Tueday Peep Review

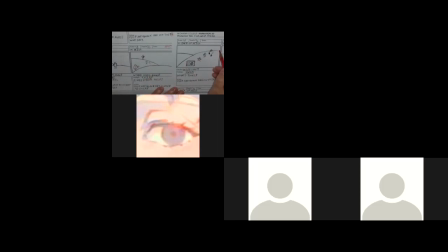(24:45)
And this one's a bit of a jump. And now that they're all here and they're coming into a scene, I take it, So if that's the case, they haven't left this scene. They just run up to him and now they're wandering somewhere else.
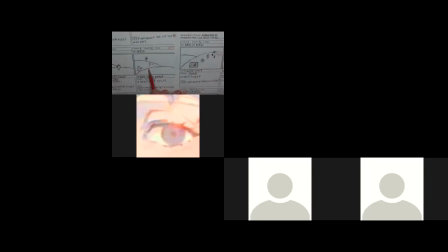(25:00)
So there's like a scene missing here, or action missing out of this one to be able to find how did we get here. So visually it's got to flow so that we can follow it and understand it. Scene 9, pose 1, pose 2. So you got them coming in, they got them standing at the radio.
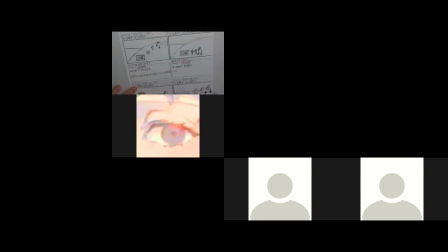(25:20)
This is all good. This works. Wide shot. Yeah, this looks like a wide shot. Helps us. Quack, what's that? Peep and quack follow chirp. Chirp, I don't know. And now we cut to scene 10.
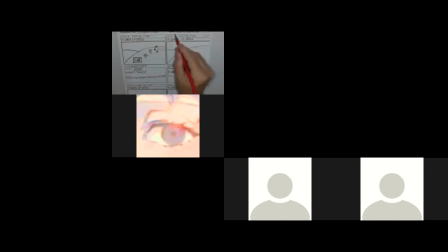(25:34)
So we should have cut here just to reinforce that, these numbers will follow through here. And we're on this one. So what's nice about this one, this is a good cut.
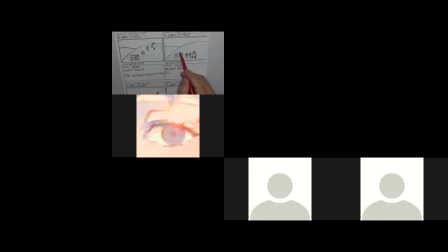(25:48)
It works well because if we take a look at this whole scene and I frame this, again, if I try and frame this with the right ratio,
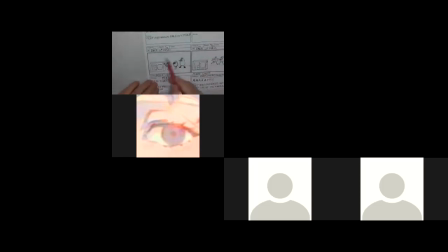(26:05)
what I see here is what I should see in this shot. And it does. I think it works pretty well. That works up. And you can see everything gets bigger and fits in here in proportion. So it makes sense.
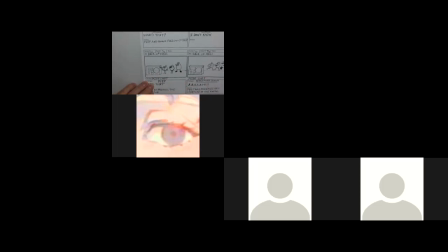(26:19)
Again, the issue that I have, like the first shots that we had, is that now you have a horizon line down here, when here it was way up here. So what we can do is we can try to cheat our perspective a bit, because on this one,
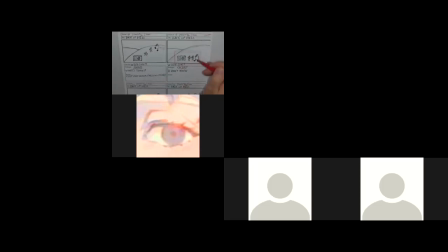(26:35)
this is the wide angle, and it could be from slightly higher, so we can see, more of the mountain and whatnot. Then when we come to a close shot, maybe that background's a little further in the background, but we can still see the relationship of the hill, but we've come in closer here.
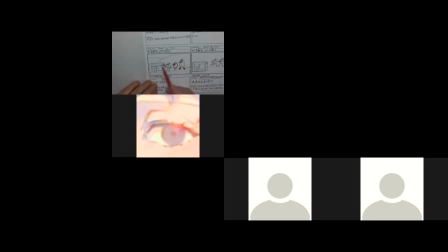(26:55)
So just a perspective change. We come down to their eye level to take a look at this. So the main thing is that that horizon line here doesn't match up to what we can see in the background in these shots. Okay. But here, panel 2, great reaction shot.
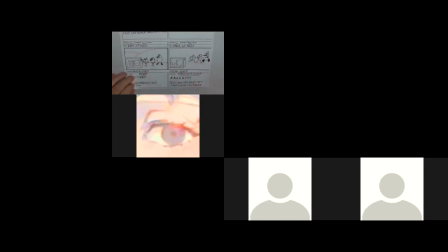(27:13)
This is great. When you press the button and the radio comes on and the reaction, excellent. So having really good expression and such really sells the story and shows emotion in the characters and things. So here we've got all 3 characters and they're all saying, ah, in shock.
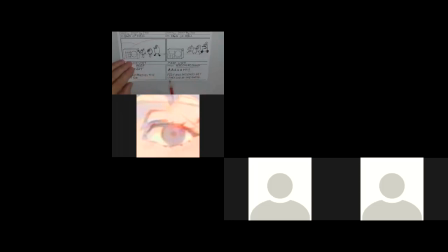(27:32)
So that's perfect. And again, Pete and friends get startled by the radio. So excellent. Okay. So anyway, so that's 6 of 6. This is the final. This is the end. Maybe, and it's fine that we don't have a whole page just saying the end or whatever.
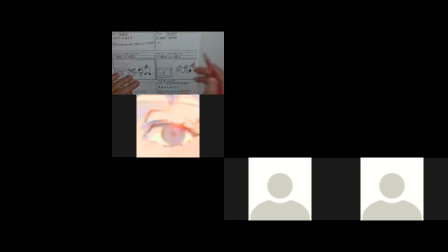(27:49)
Maybe what we could do is in the transition, it's not a cut. We're not going in anywhere. Maybe here we could put end. So we're not looking for another page, but this saying it's 6 of 6, we know there's not another page. So that's where I know this is the end of the story. And maybe putting here that there is no more transitions, that it's the end,
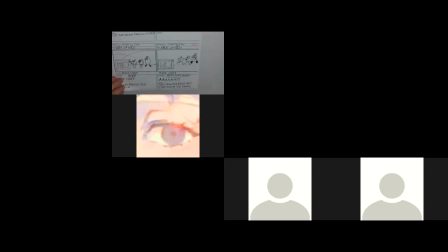(28:08)
that the story wraps up with them being shocked by the noise of the radio. Okay, there we go. So storyboard 1, quite good. I liked it. Few things that we can work on and improve upon,
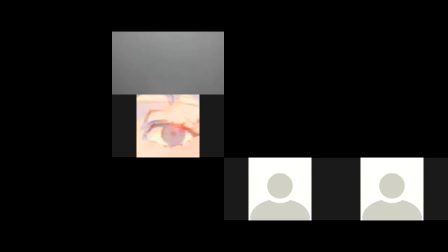(28:26)
which is expected, especially with the first storyboards that we've been working on. Okay, so comments here. Somebody's saying they need to add end to theirs as well.
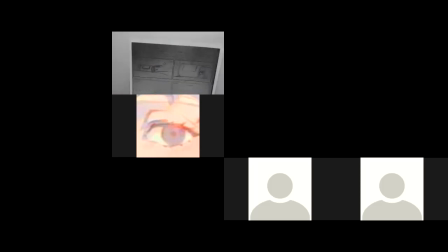(28:42)
Yeah, I mean, that's something I hadn't given much thought to till now to see how they're working out. Somebody had also chatted here that they had just submitted their storyboard. A little late for today.